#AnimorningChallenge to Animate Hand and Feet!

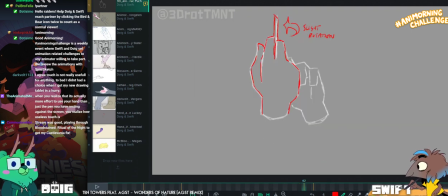So you could just have the hand set at different times here. So if you delay this hand coming across here,
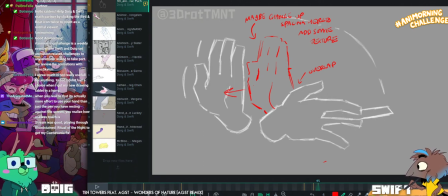boop, boop, from the screen right to screen left, then you could have this overshoot frame happen the frame after here instead.
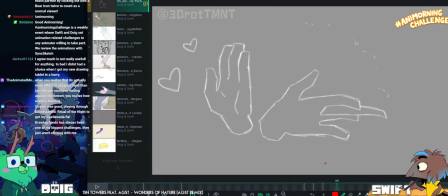Mm-hmm. And then the timing between the two hands would just be offset a little bit, which I think would feel nice.
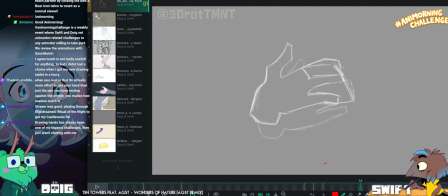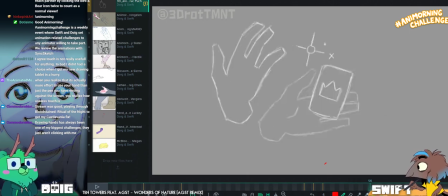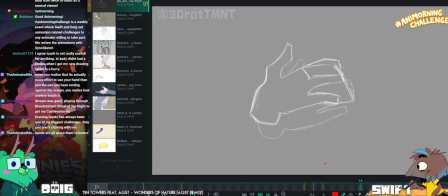So here I'm not entirely sure how we're getting from this pose to this pose.
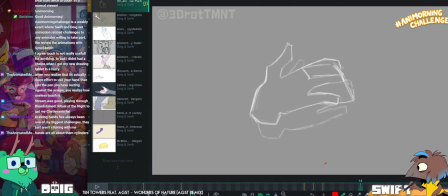So both hands now are holding the card. I'm going to say it might actually help for you just to do something simple, like to have the card be a different colour.
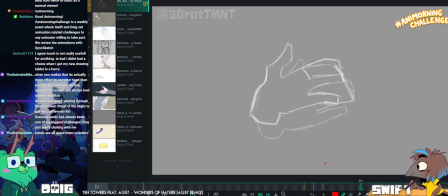Or the two hands be one colour each. Yeah, it's more something to just like pick out the card here among all the shapes, you know?
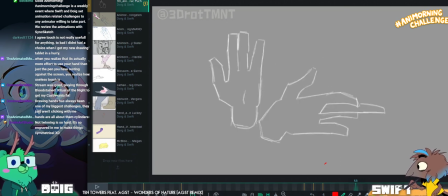Because it feels like the card's rotating.
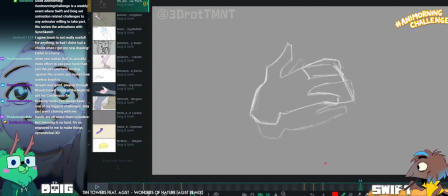But also the hands are switching because it's no longer sandwiched between these two fingers.
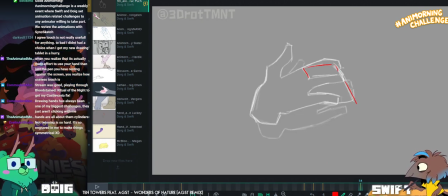Like now it's between the fingers of the foreground hand instead, and the background hand has kind of let go of it. But I didn't really see that happen, so it might be nice if you can like just add in an extra pose here,
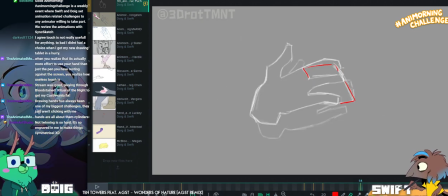if it doesn't mess with your timing too much, to like kind of show how that happens, or at least have like some kind of anticipation pose of the fingers about to close on it.
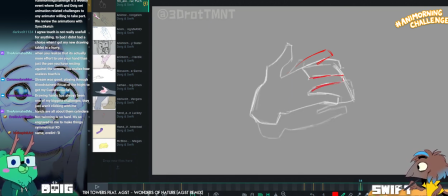I think also if you're describing the thumb,
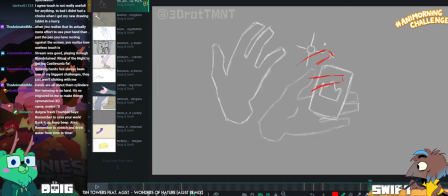I think it's often good to have like a T-junction overlap
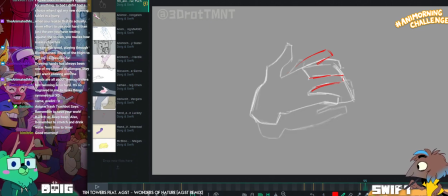to indicate whether the thumb is like in front of or behind. So what I mean by that is like if you had... Oh, you're talking... Here?
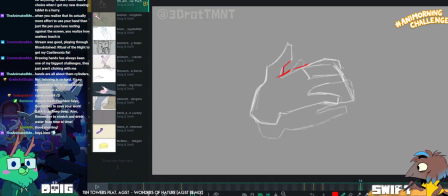Yeah. Like, or you could have the vertical come down into that sort of like fleshy
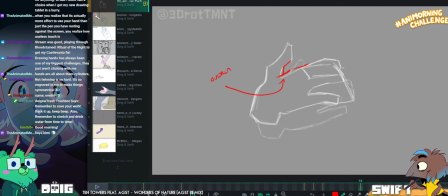palm pad so that you can tell which way the hand is, because right now it's looking a little...
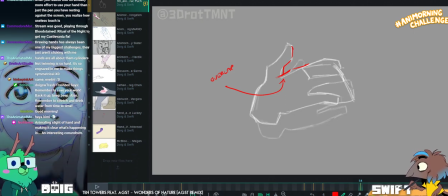Yeah, I often add a little indication of knuckles as well. So I'd add the knuckles just before the fingers start.
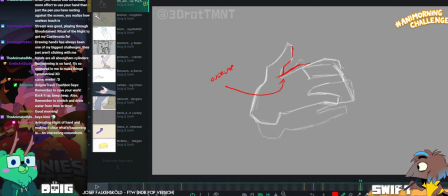Yeah, Tib says, animating sleight of hand and making it clear what's happening is an interesting conundrum.
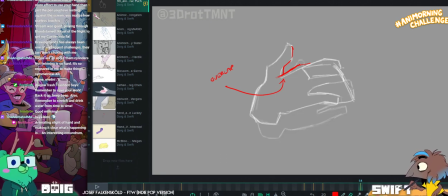Yeah. Yeah, it's true. You have to, like, kind of balance that.
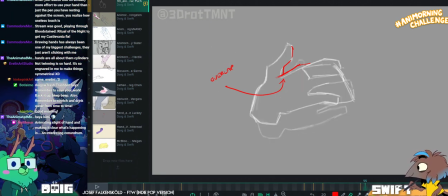Let's see. Boop!
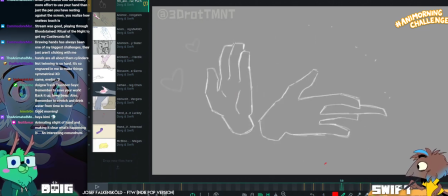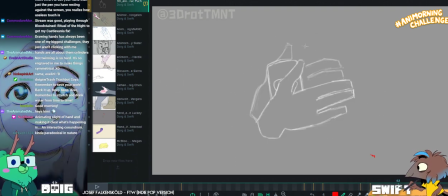I will honestly say I was not expecting to see a magic card trick.
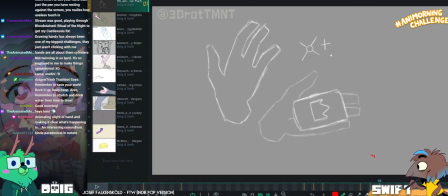I like that you went that way. That's really cool. Hey, yeah.
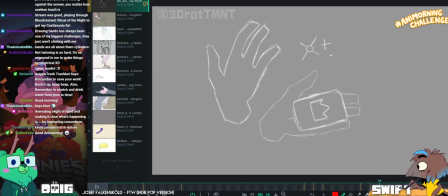Baldro. How you doing? Same thing here. Just watch. Watch also that you're not putting the thumb too far down the hand.
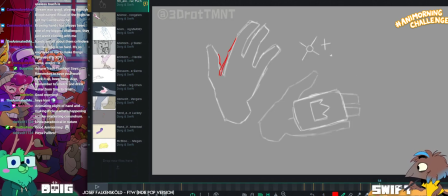Like, make sure that join is in there.
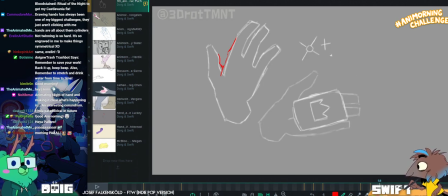So it doesn't feel like it's kind of another offshoot from the wrist. Yeah.
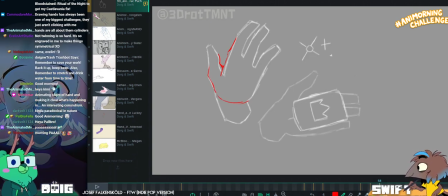Also, I saw Will Slaney in the chat. Hey, Will, how you doing?
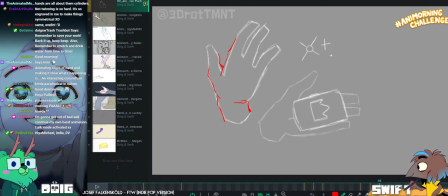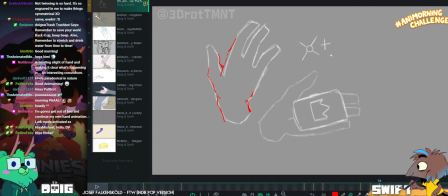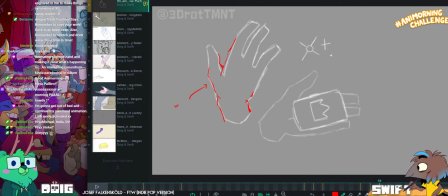Oh, I'll go look up what they put in the.
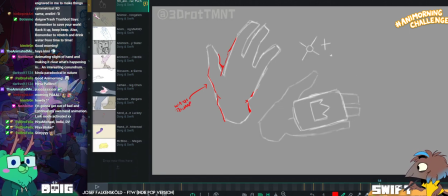Oh yeah, also Coda was nominated for an award, wasn't it? Very recently, Mike. It was, yeah. Angoulême.